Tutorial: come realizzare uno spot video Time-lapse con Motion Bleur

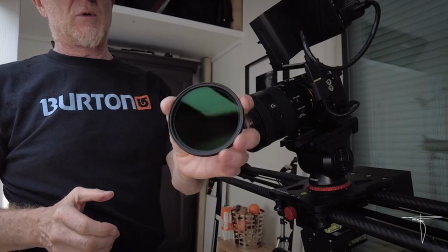Eccoci qua, ora prepariamo la camera per creare l'effetto scia.
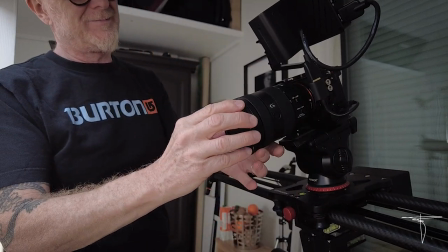Come prima cosa utilizzeremo un filtro ND in modo che potremo poi utilizzare dei tempi di esposizione molto lunghi.
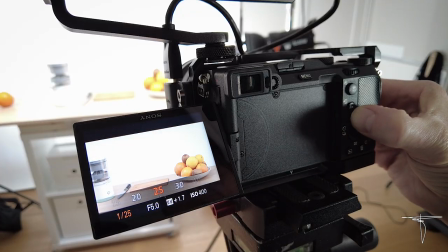In pratica ci dimentichiamo della regola dello shutter al doppio degli FPS, impostiamo tempi molto lenti,
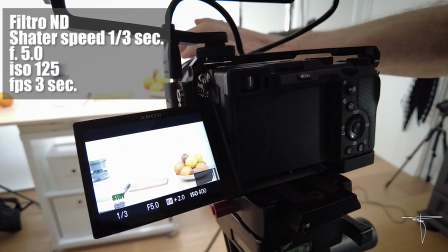chiudiamo tutto il filtro ND e impostiamo la fotocamera con un movimento rapido da 3 fotogrammi al secondo, l'ISO al minimo e il diaframma abbastanza aperto.
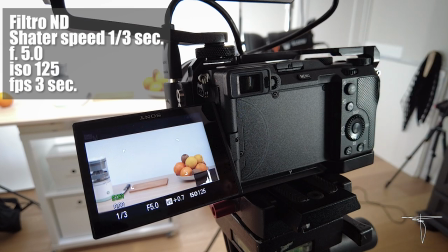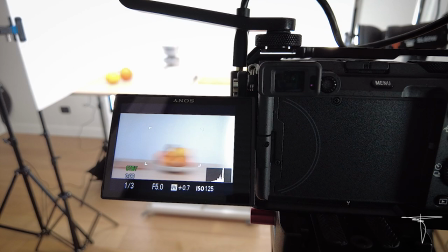Questa è la scia che si crea, in seguito poi in post andrò a rallentare la clip visto che abbiamo fatto un timelapse.
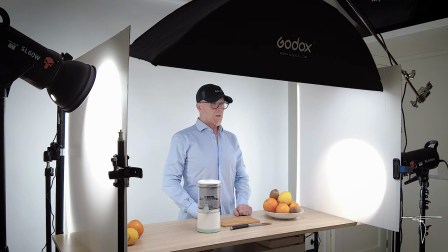Mi sono cambiato perché sarò io il personaggio all'interno del video. Tutto pronto? Iniziano le riprese della prima clip con il taglio dell'arancia e la prima fase del gesto che metterà l'arancia dentro lo spremiagrumi.
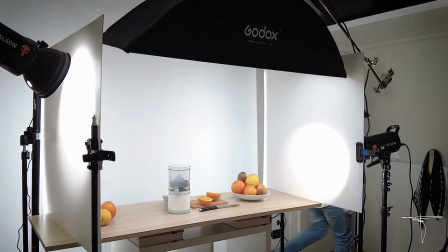Tutti i miei movimenti avranno la scia, mentre lo spremiagrumi sarà perfettamente a fuoco e nitido.
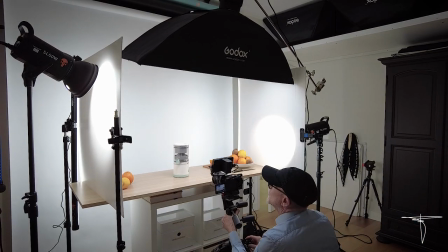Prepariamo la nuova inquadratura con un punto di vista diverso, più da vicino e un po' più dal basso,
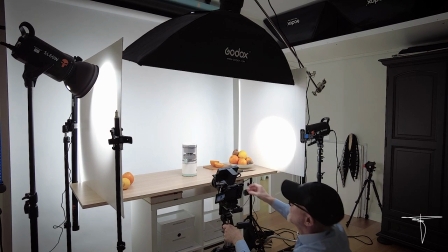perché ora il focus si sposta completamente sullo spremiagrumi e lo vogliamo anche un po' enfatizzare.
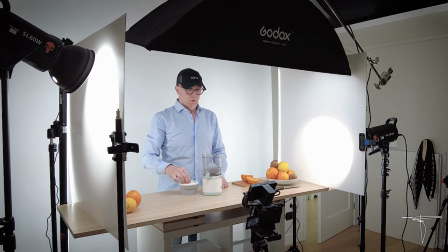Ora creiamo le clip necessarie a descrivere l'utilizzo dello spremiagrumi.
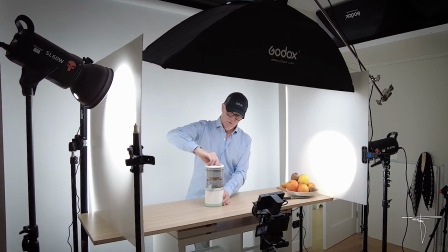Il mio viso è fuori dall'inquadratura, per cui posso tranquillamente seguire le riprese sul monitor girato verso di me.
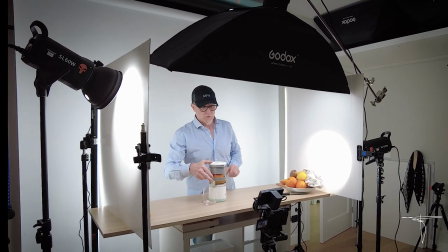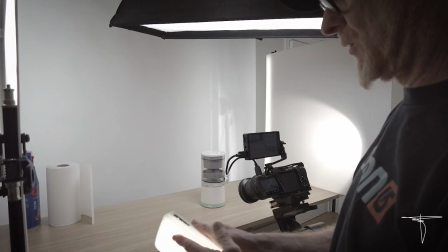Aggiungiamo una luce utilizzando un diffusore.
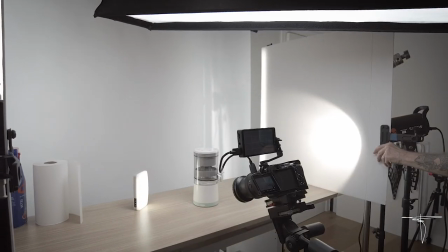Posizioniamola molto vicino, sul lato e da dietro, in controluce, per illuminare e dare corpo al succo d'arancia.
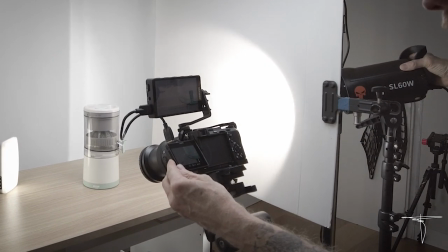Ora che l'inquadratura è molto stretta, ne approfitto per avvicinare le luci migliorandola nei dettagli,
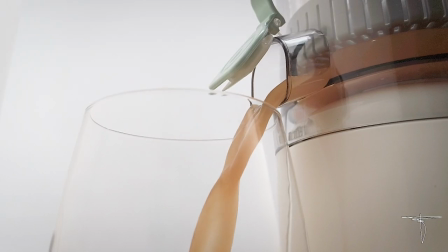perché se fosse lontana risulterebbe un po' spiattellata.
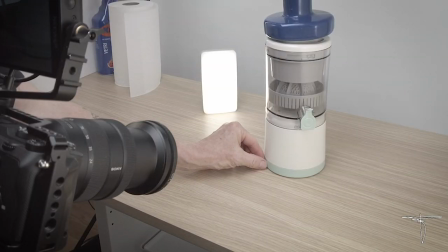Questa è la ripresa più semplice e più stupida, ma per il cliente è molto importante far capire che si ricarica con l'USB e non si collega normalmente alla rete elettrica.
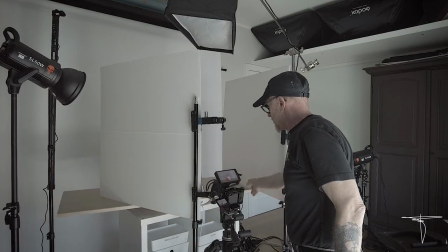Siamo alla ripresa finale, dove il piano lo posizioneremo sopra un piatto rotante che con l'aiuto del motore elettrico renderà il movimento del loop molto fluido.
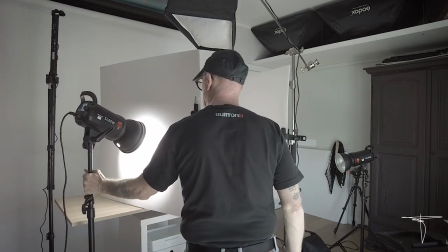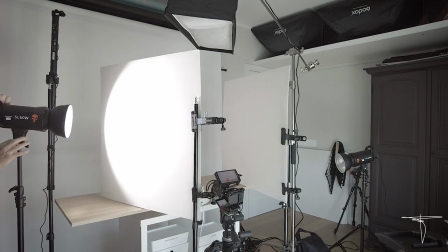Guardate come le luci sono posizionate diversamente.
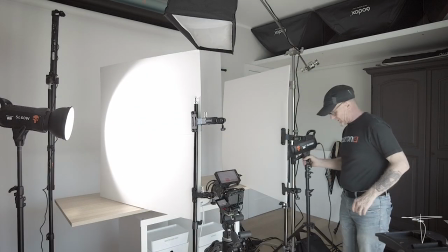A sinistra un po' più lontana dal pannello diffusore e rivolta verso la camera, quella di destra più vicina e rivolta verso il fondo.
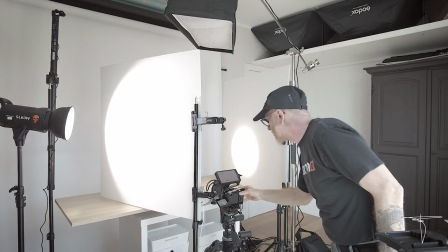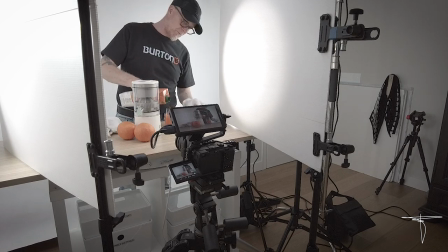Quindi prepariamo la composizione e l'inquadratura per l'ultimo set.
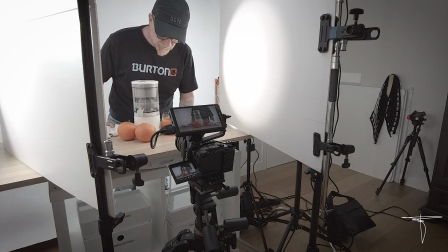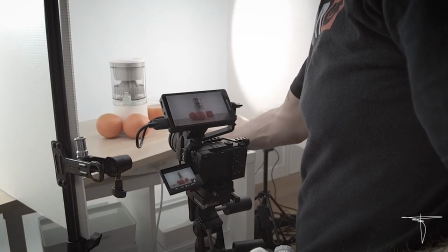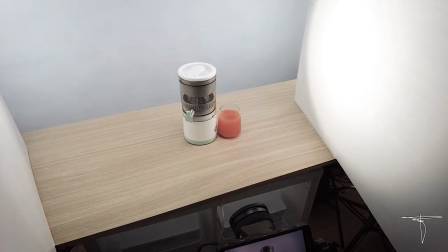Appena tutto è pronto, tagliamo le arance e lo facciamo alla fine per evitare che si secchi la superficie dell'arancia.
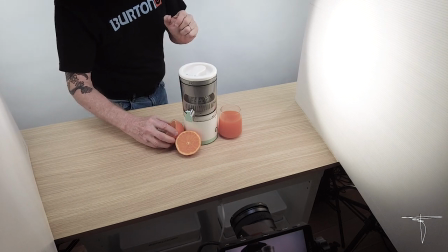Eventualmente pennellare con dell'olio per evitare che questo problema avvenga e avere più brillantezza. Le riprese sono terminate, ora passerò al montaggio che non vedrete, non perché sia un segreto, ma perché ritengo di non aver niente da farvi vedere di interessante. Spero che questo video vi sia piaciuto e come sempre mi auguro che vi possa essere utile, non tanto per essere copiato, ma per essere di ispirazione alla vostra creatività. Mi sento di darvi un consiglio: tutto ciò che vedete imparate, se ne fate una semplice imitazione non farà di voi un buon professionista. Ma studiate e studiate bene tutto ciò che vedete e rendetelo personale, rendetelo vostro, invece di usare come tutorial i contenuti che trovate in giro. Solo creando un vostro stile diverso da tutti gli altri riuscirete ad essere sempre pienamente soddisfatti del vostro lavoro. Adesso vediamo lo spot finito, così che visualizzerete tutto il lavoro che avete visto fare oggi. Ovviamente, se questi contenuti vi sono piaciuti, vi chiedo di supportarmi mettendo un like e iscrivendovi qui sotto al canale e attivando anche la campanella per non perdervi i prossimi video. Ciao, alla prossima!